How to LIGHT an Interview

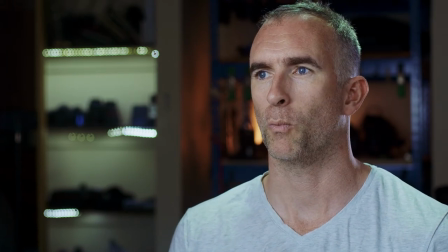(6:57)
I really like to frame interviews wide with a tiny bit of headspace and sort of down past the person's collar because this camera shoots 4k I can easily go in and create a much tighter 1080p crop and still
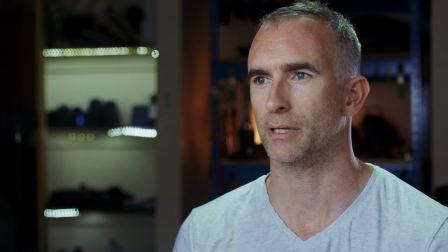(7:12)
really get onto people's to really get a nice image it might also be a
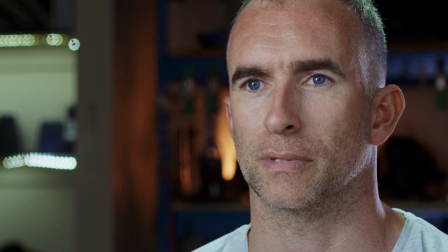(7:17)
good idea if you're doing something confessional something very dramatic in your interviews to bring the person's eye line a little closer to camera maybe even have the interviewers head right next to the lens because that allows people to see both eyes much more clearly and you can cut you can really push in
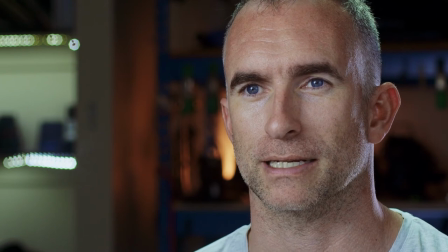(7:37)
and get something of heart-rending detail that's my basic interview
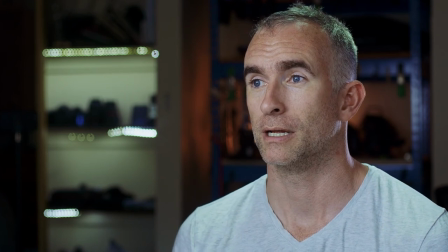(7:44)
lighting setup I use a key light either a reflector or fill
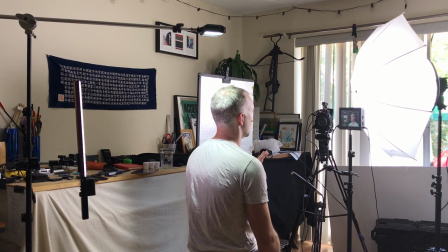(7:50)
behind the camera or the ambient fill of the room to help
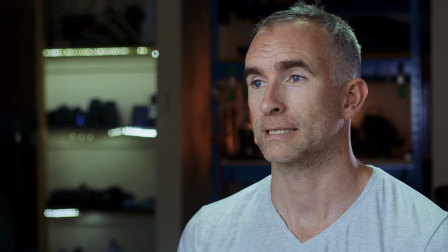(7:57)
eliminate the face and the background then like I said I use a back kicker and a hair light to
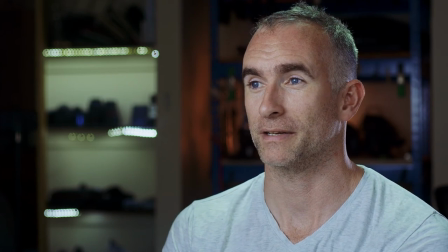(8:04)
chisel that person out from the background I hope you guys enjoyed this and you got something out of it I'm gonna keep doing these videos I think I'm doing I've got a couple more plan for actual camera stuff and then I'm gonna move into post and talk about how I color correct how edit, how I manage my file structures. Hopefully someone finds that helpful.